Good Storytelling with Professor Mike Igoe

You know, a beautiful scenery or a sports event or whatever. But make sure you do it in normal time.
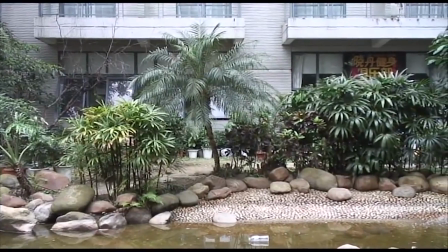8:52 It should not be painfully slow like this one. This particular pan lasts for about 30 seconds, and it's very long, much too long.
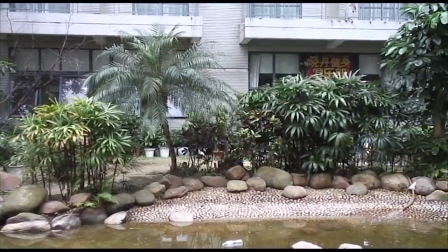8:59 The average news story is only about 1 minute and 30 seconds. So if you wasted 30 seconds on this one shot, you haven't done a very good job of storytelling. Watch what happens when pans and zooms go bad.
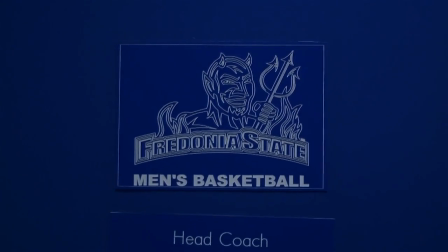9:15 After a disappointing last season, the Fredonia men's basketball team is ready for a comeback, and with new coach Philip Seymour on the lead, the Blue Devils seem to be heading. Which died in the hotel after Jack killed his wife, then later committed suicide.
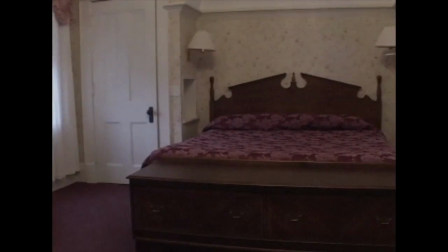9:29 We got a chance to speak.
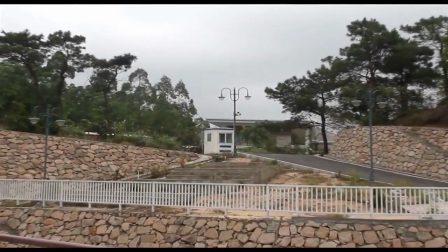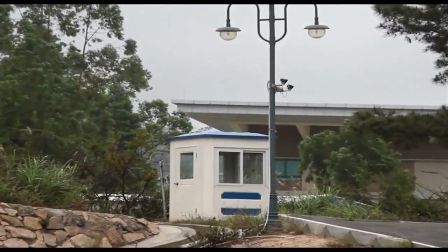Pans and zooms should also not make your viewers feel like they're getting seasick.
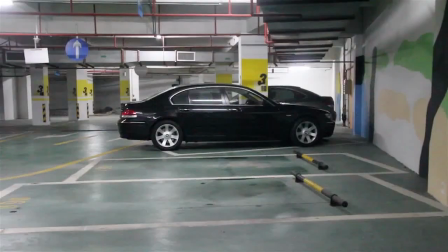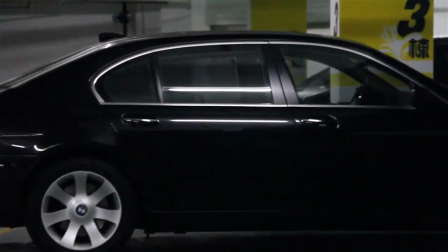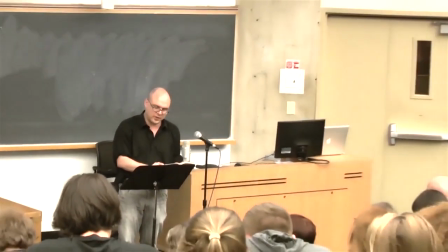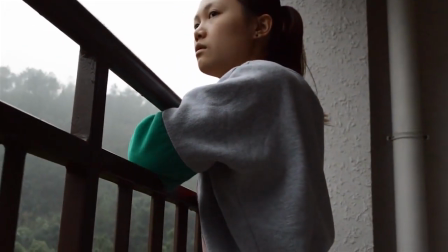You should also be using a tripod. Take a look why.
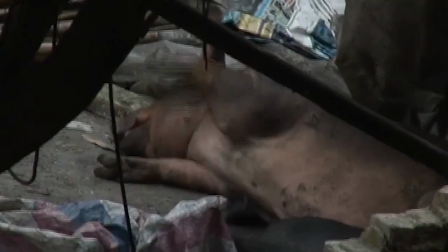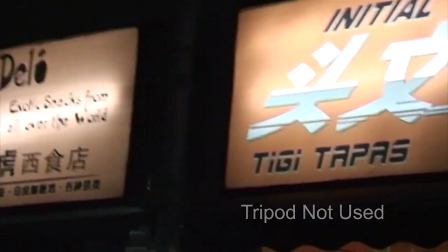Of course, sometimes there are situations when you cannot use a tripod. Some of my students, for example, were in a museum one time, and because of all the fragile objects, they wouldn't let them use the tripod.
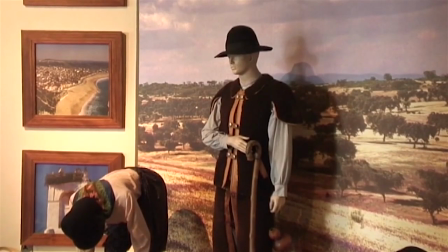10:33 And here's what happened to their video.
Clothes, photos, piano,
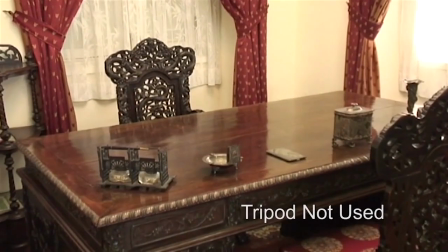10:42 hassock, and furniture are displayed in the houses.
So the solution's simple. I told them to freeze their shots, and now look at the difference.
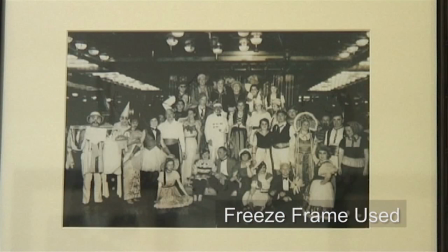10:53 Clothes, photos, piano,
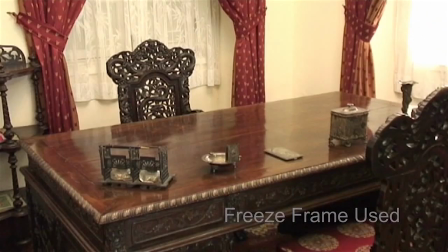11:00 hassock, and furniture are displayed in the houses.
And obviously you can only freeze static shots, objects, statues, buildings, whatever. You can't do it with action video. But suppose you don't have a tripod, or for some reason your tripod's broken.
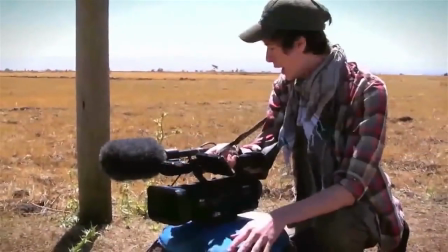11:14 Well, now it's time to find a substitute tripod. Put your camera on the ground, a table, a wall, or whatever.
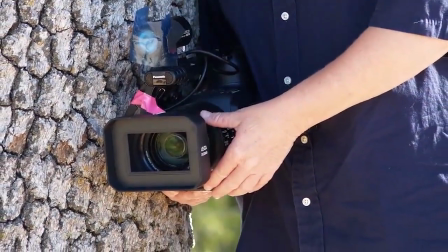11:23 Anything that will make your shot steady.
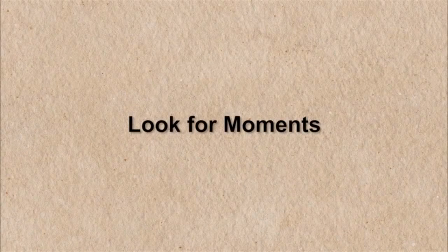Now as you shoot your video, try to find some of those different moments that are either cute or humorous.
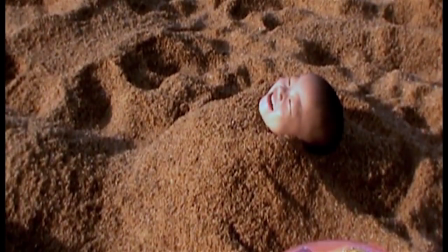11:38 For example, this little boy buried in the sand is one such moment, or a child doing the same thing to their parent,
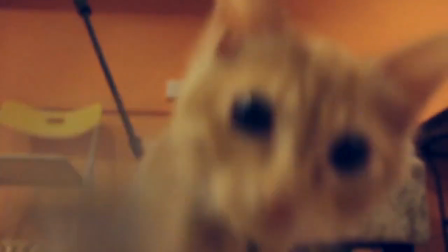11:44 or even this shot of a cat playing with the string. There's lots of cute everyday moments that can add that little something different to your package.
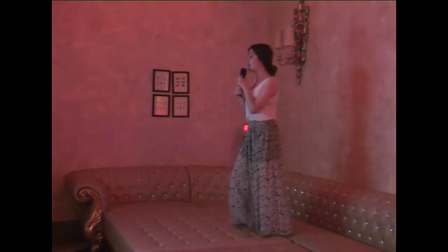11:51 And here's a humorous moment, someone losing their balance on a couch. My student didn't use it in their package, but I told them to do it because it's different and it's funny. The same is true of your stand-up. If you make a mistake, it might even be more interesting or make the point better.
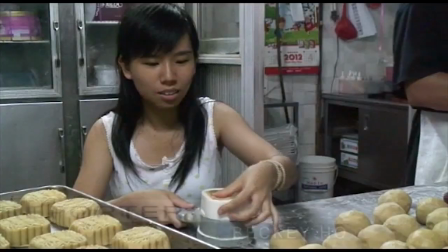12:05 Here's the edited version of what my student did.
I'm shaping the moon cake.
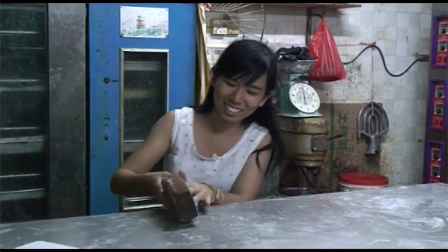12:15 So cute, isn't it?
Now here's the version the student didn't use.
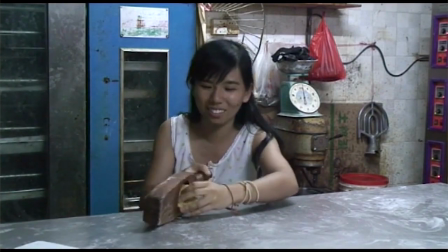12:19 As you can see, she screwed it up several times, and that might have been an interesting stand-up because she could have shown that it's actually very hard to do some baking, and it's probably a job best left for a professional baker.
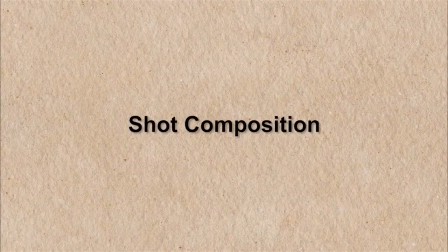Now it's time to talk about composition. Pay close attention to where you put your interview subject as well as what's going on in the background.
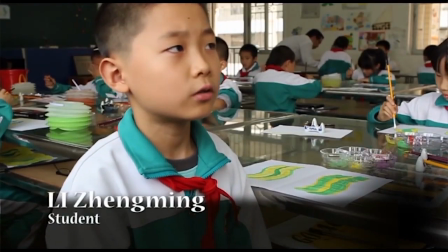12:43 Now look at this video. In this setting, the boy is placed in the class and it's very interesting.
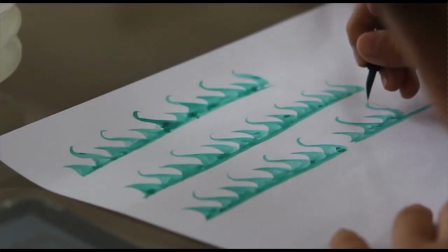12:47 Of course, in the real world, sometimes things will not be that orderly and might be a little chaotic as kids making faces and God knows what else.
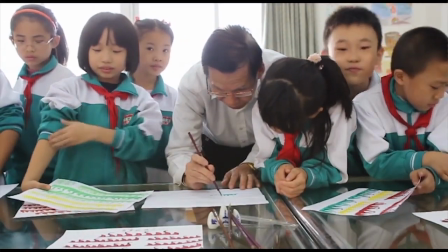12:54 But it's okay as a reporter to tell them to behave.